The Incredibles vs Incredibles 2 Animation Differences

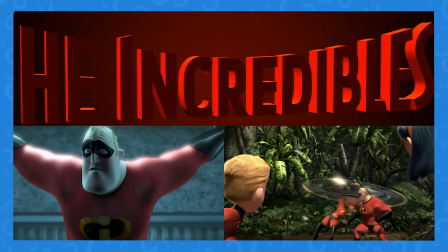You look different. I feel different.
The Incredibles animation was groundbreaking for 2004, but The Incredibles 2 was on a whole other level.
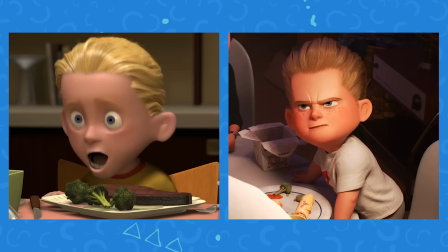When watching, did you notice the major animation differences between the two films?
Oh my God, yes.
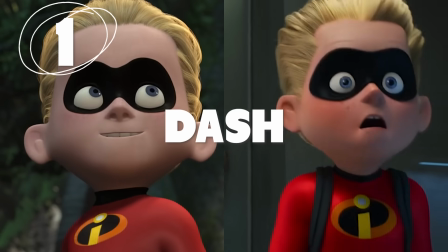Number 1, he got more detailed features.
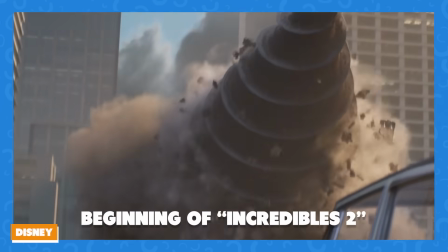There are only mere seconds separating the events of the first and second Incredibles films, which means visually the character's appearance really shouldn't change.
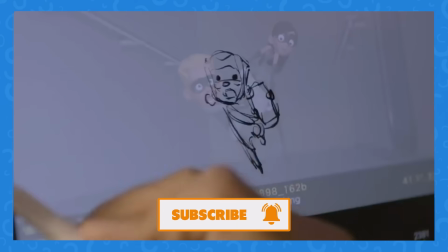But naturally with better animation comes changes, especially with Dash. His looks change drastically between the films.
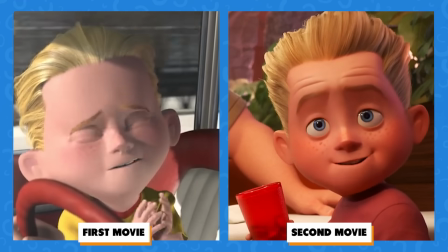If you look at the side-by-side comparison, not only does his face and clothing look more texturized,
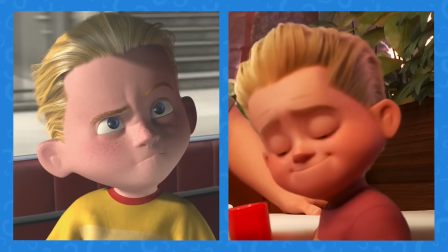but they've also given him more noticeable freckles and a slightly changed hairstyle to become more realistic.
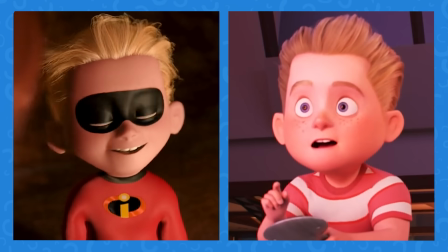You can even see that they altered the shape of his face.
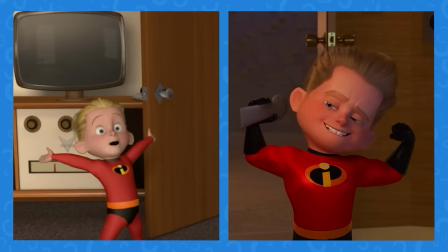When it comes to the animation of Dash's dashing in Incredibles 2, it's undeniably more smooth and more seamless than in the first film.
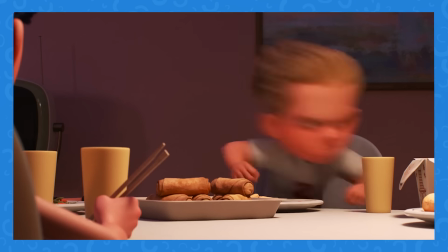Did you wash your hands with soap?
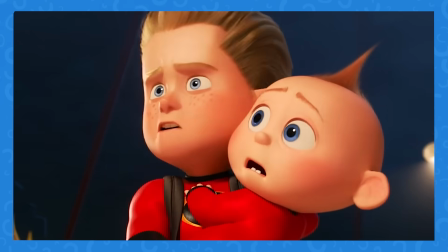Number 2, a newly designed baby. Just like his older brother, Jack Jack has his appearance altered as well.
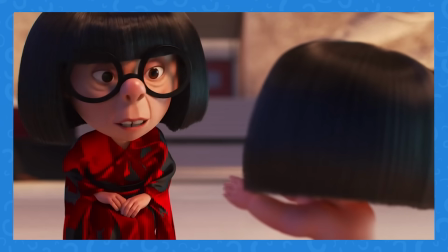Are you seeing this, Robert?
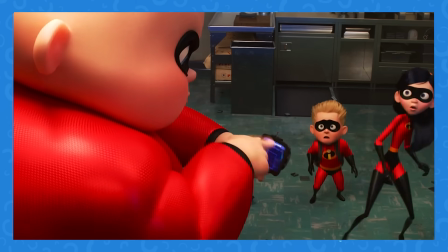We get to see a lot more of him in the second film, and from his added screen time, you can see that Jack Jack's skin looks more realistic in terms of texture and clothing.
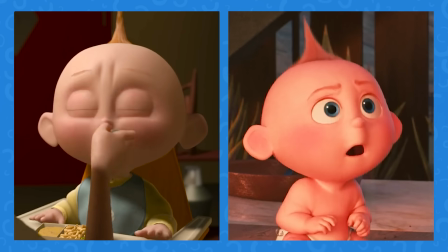His hair, the little he has, looks thicker, is animated to move more naturally, and even has a more realistic color.
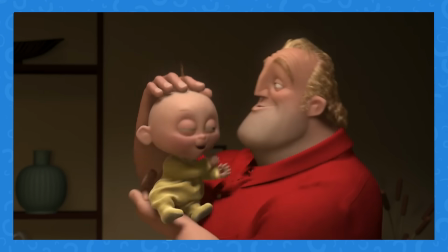One other detail we spotted was his ears. In the 2004 film, Jack Jack's ears stick out a little more than in Incredibles 2.
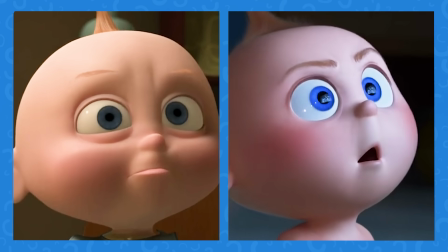There are also slight changes to his facial features.
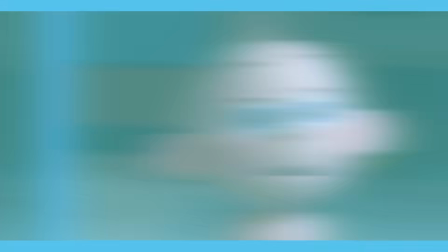While overall it looks like Jack Jack, his facial features and how they move are more realistic in the 2018 film.
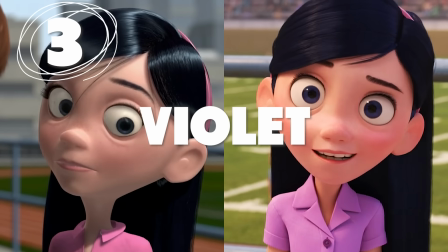Number 3, more than just a new headband.
You look different.
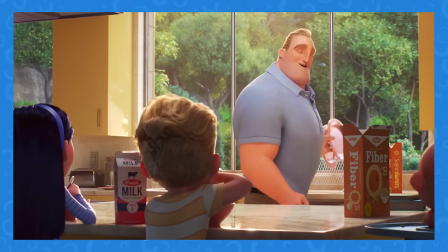I feel different.
Moving on to Dash and Jack Jack's sister Violet.
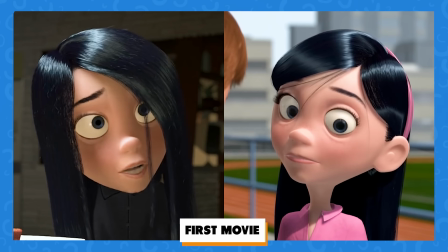This Incredible already has a slight appearance change in the first film when she opens up and is able to truly be herself.
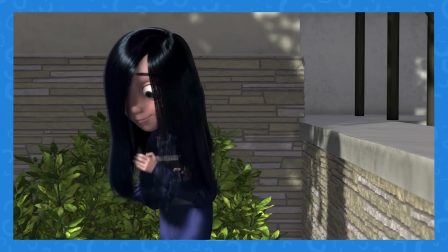It's symbolized by her no longer wearing her hair in front of her face.
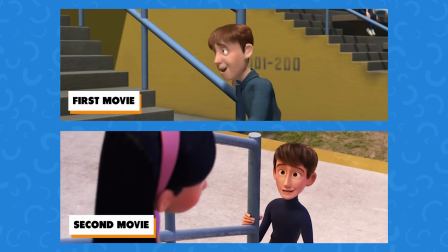If we look at this scene in the first and second film side by side, we can notice differences right away.
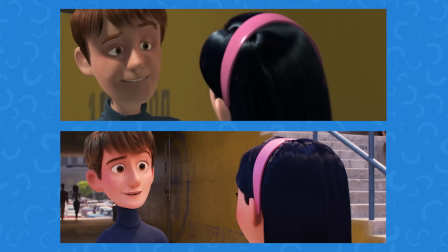The first thing that sticks out is the changes in her expressions.
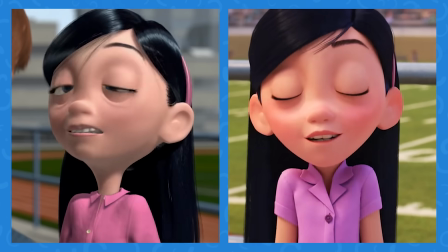While her face moves in a way that is still violent, you can tell how animators were able to soften these movements to make them look more human versus cartoonish.
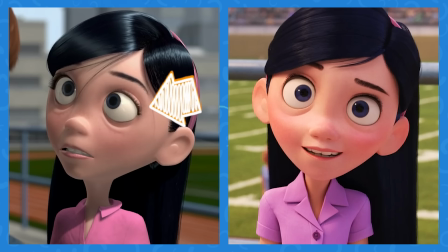Her facial features, especially her eyes, are brought down in size compared to her 2004 version.
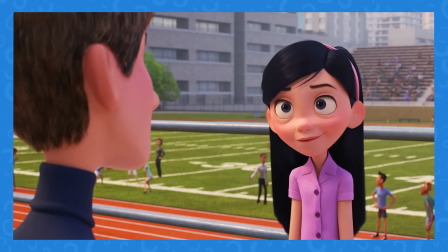Moving to her hair, there's more texture in the new version and her hair movements.
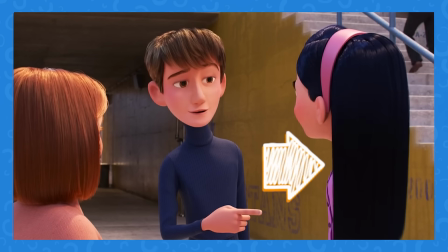The bounces you see when she turns resemble real hair more closely. Last but not least, her shirt coloring is slightly different from The Incredibles.
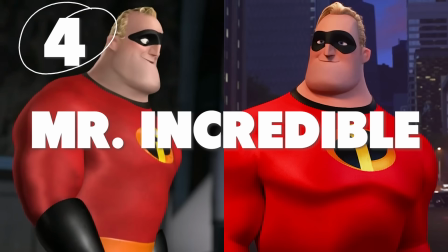Number 4, Bob looks different.
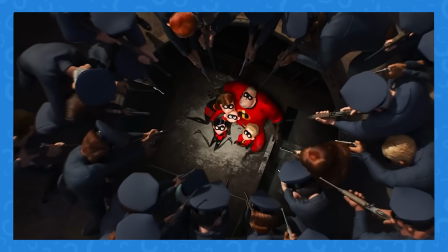Mr. Incredible, also known as Bob, took a backseat to superheroing in the second film to really focus on that hashtag dad life.
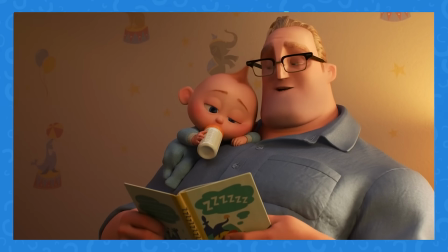But that wasn't the only thing that changed about him. The head patriarch of the Incredibles family got an animation glow up as well.
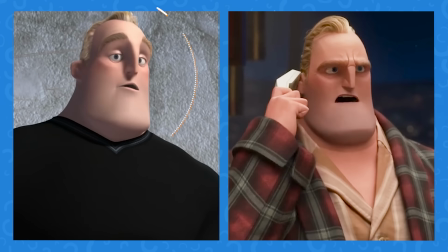You can see here that his face looks like it's been completely reconstructed.
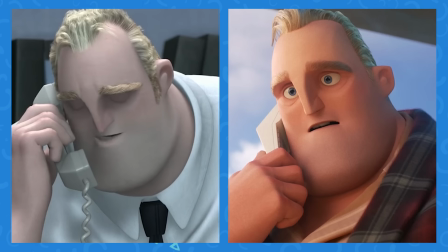His chin and jaw are shaped slightly differently, and there are more details to his skin, facial features, and hair.
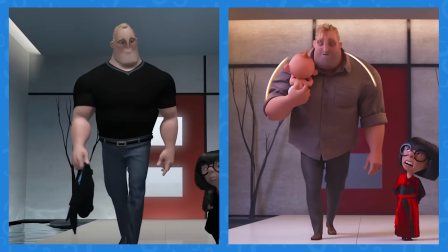There's even a subtle shift in the shape of his body, more specifically his shoulders.
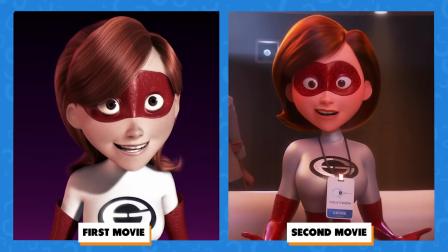Number 5, they stuck to the basics. It seems like animators really wanted to stick to what the audience knows and loves about Elastigirl,
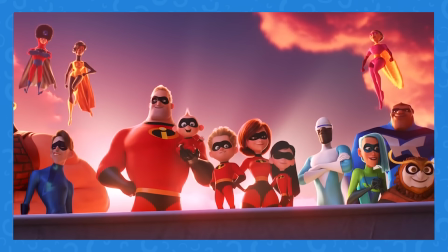considering she has the least animation changes over everyone in the film. However, she is slightly different.
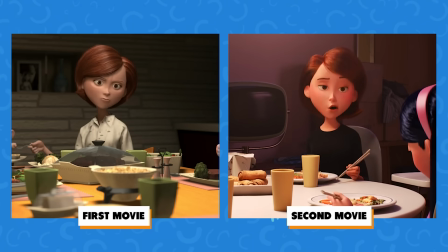It looks more realistic in terms of texture and movement. There are some tiny changes to her face shape as well.
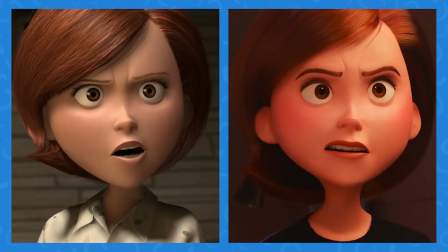It's a little more rounded and proportioned in The Incredibles 2. Number 6.
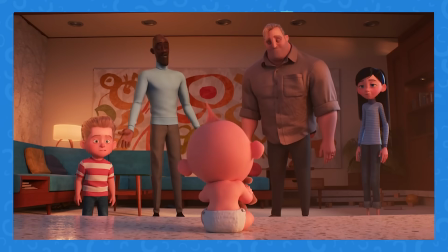Honey, why am I animated differently? Frozone came back strong in the second Incredibles, with creators giving us some more of his cool personality.
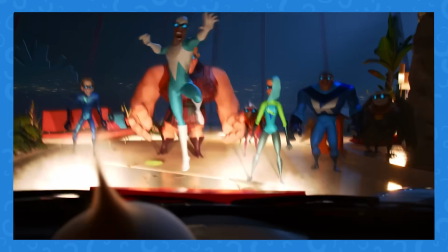However, while his attitude remained the same, his animation did not.
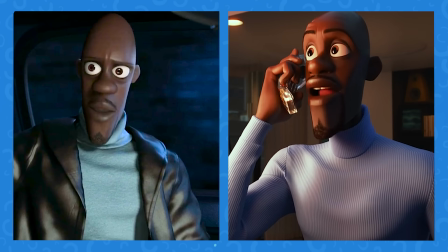His facial features are much more detailed, especially if you pay close attention to his facial hair.
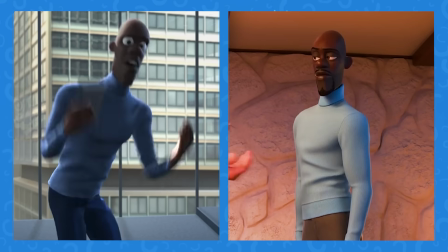Look at that texture and realism. His iconic blue shirt is also animated slightly differently, including the coloring.
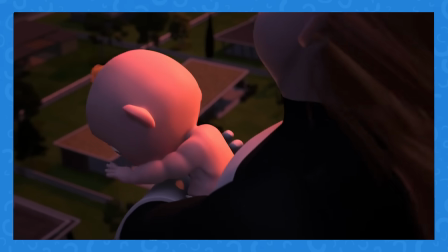Number 7. Wouldn't want to be his babysitter. We only got glimpses of Jack Jack's powers in the first Incredibles film.